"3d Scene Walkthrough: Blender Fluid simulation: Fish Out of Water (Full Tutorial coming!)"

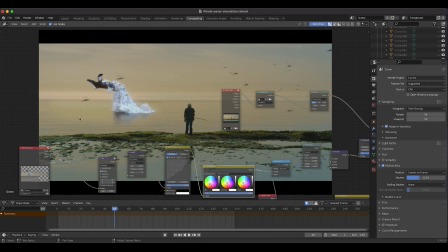11:34 You can sort of tell where our cg fluid starts here and i probably could have done a better job adding some more waves to this uh cg
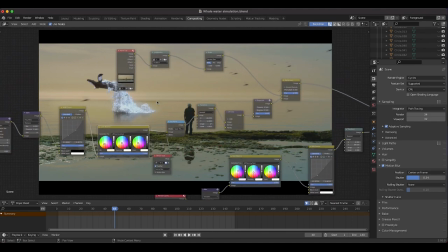11:41 water but i decided to go with it for this specific example but you can see this without the color correction just for the sake of this
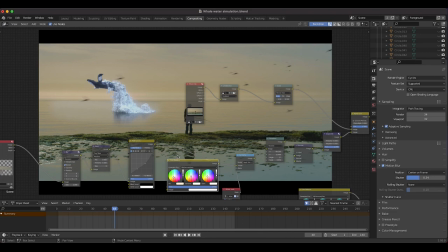11:47 tutorial you can see that it's not really blending into the shot as well without this color balance node so once we add that in it all
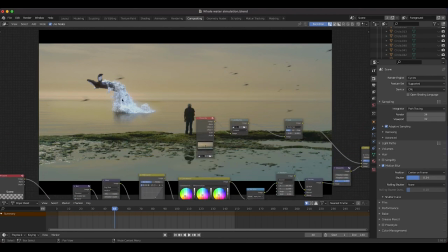11:54 kind of blends a little bit better and finally one of the most crucial aspects of combining this together into our live action shot was just adding a very basic mask and that mask going into a set alpha node so that we tell which part of our render to overlay on top of our
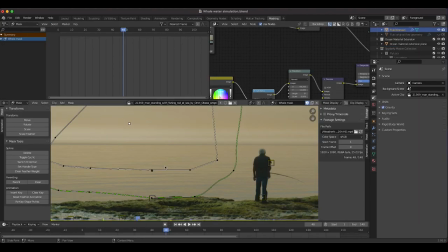12:09 footage and then feather that edge so I've just gone to the masking tab here created a very basic mask of where I wanted to add that fluid
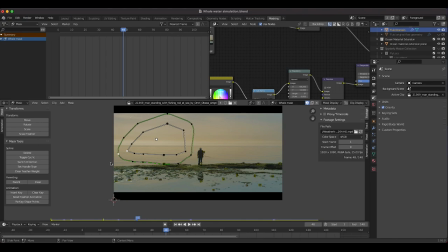12:17 simulation and you can see kind of the feathering edge around the mask itself here and I've just used that whale mask node into a set
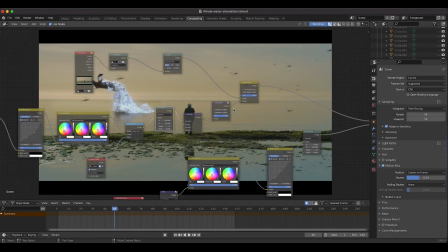12:25 alpha which creates that feathered mask blending into our shot and then finally I've just added a little transform node here to reposition it a bit better add a
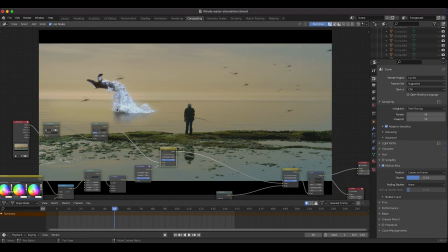12:32 little bit of denoise and despeckling and yeah finally overlaid that on top of our live action shot here with this alpha over node. The second alpha over node here is overlaying our locust view layer on top of our live action shot as you can see if I bring this
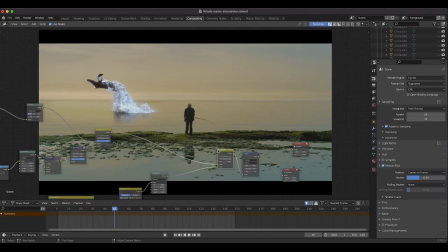12:46 one down to zero you'll notice that the locust disappear entirely so I'll bring that back up to one and go through some of the effects that we've added to our locust view layer here at the bottom.
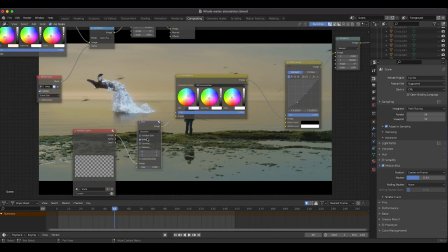12:55 So I've just run our locust view layer through a blur node with a little bit of bokeh blur to blend it into the shot a bit better.
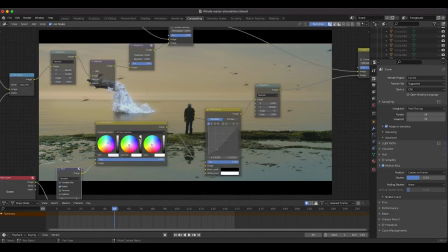13:02 Then I've added a little bit of color balance to it, cooling off the shadows, adding a little bit of warmth to the mid-tones and the highlights.
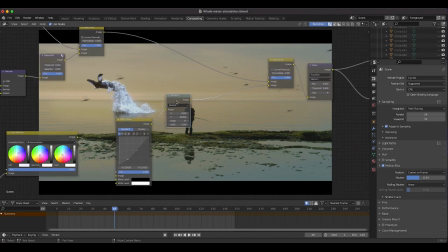13:09 And then I've just adjusted the RGB curves and readjusted the general position with a transform node here.
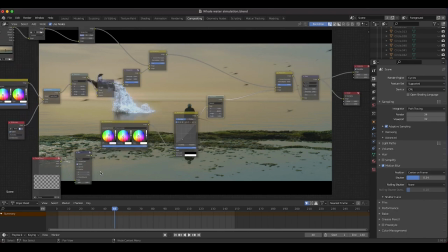13:14 And you can see without the color correction, I'll just bypass all these nodes here.
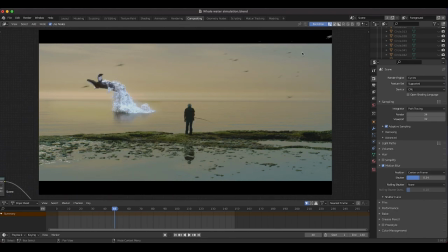13:19 This is what it looks like without all those nodes. You can kind of see some of the low samples here and it hasn't really been adjusted appropriately but once we start adding this blur
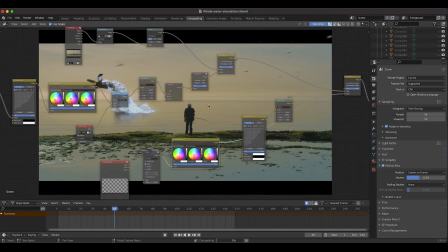13:29 in you can see the blur kind of helps hide those samples and I'll add in the color balance kind of darkens it a bit and makes it a little
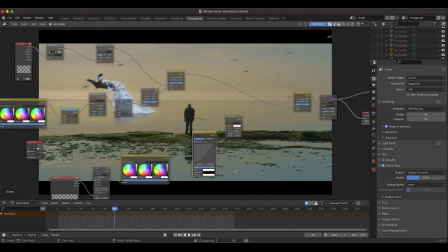13:36 more similar to the color of our live action shot then I added a little RGB curves darkening it down a bit I think just like so
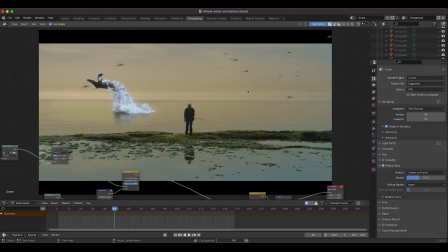13:44 and then finally just repositioned it with the transform node here just so it's a little bit more down and further into our scene so we can actually
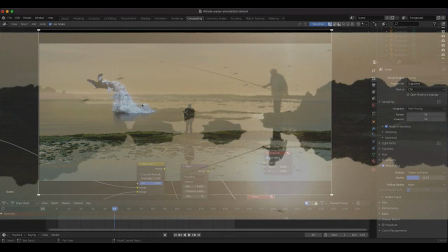13:52 see it a bit better. Finally in Adobe Premiere where we did our editing I added a little bit of color correction over the entire shot and then added a little bit of film grain to bring everything together.
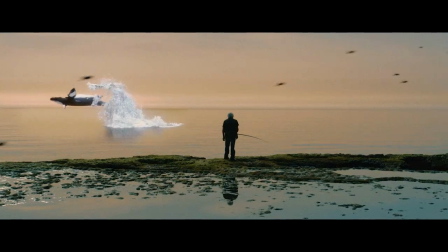14:01 But anyways guys I'll do a full tutorial on this hopefully later this week. I hope you enjoyed this short visual effects walkthrough.
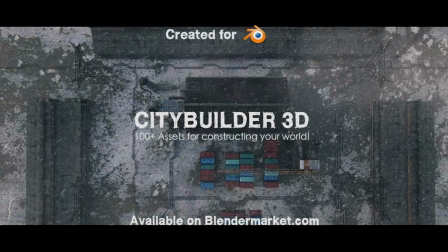14:07 As always feel free to leave a comment if you have any questions or suggestions in the comment section below. Let us know what you'd like to see next and I'll see you next time.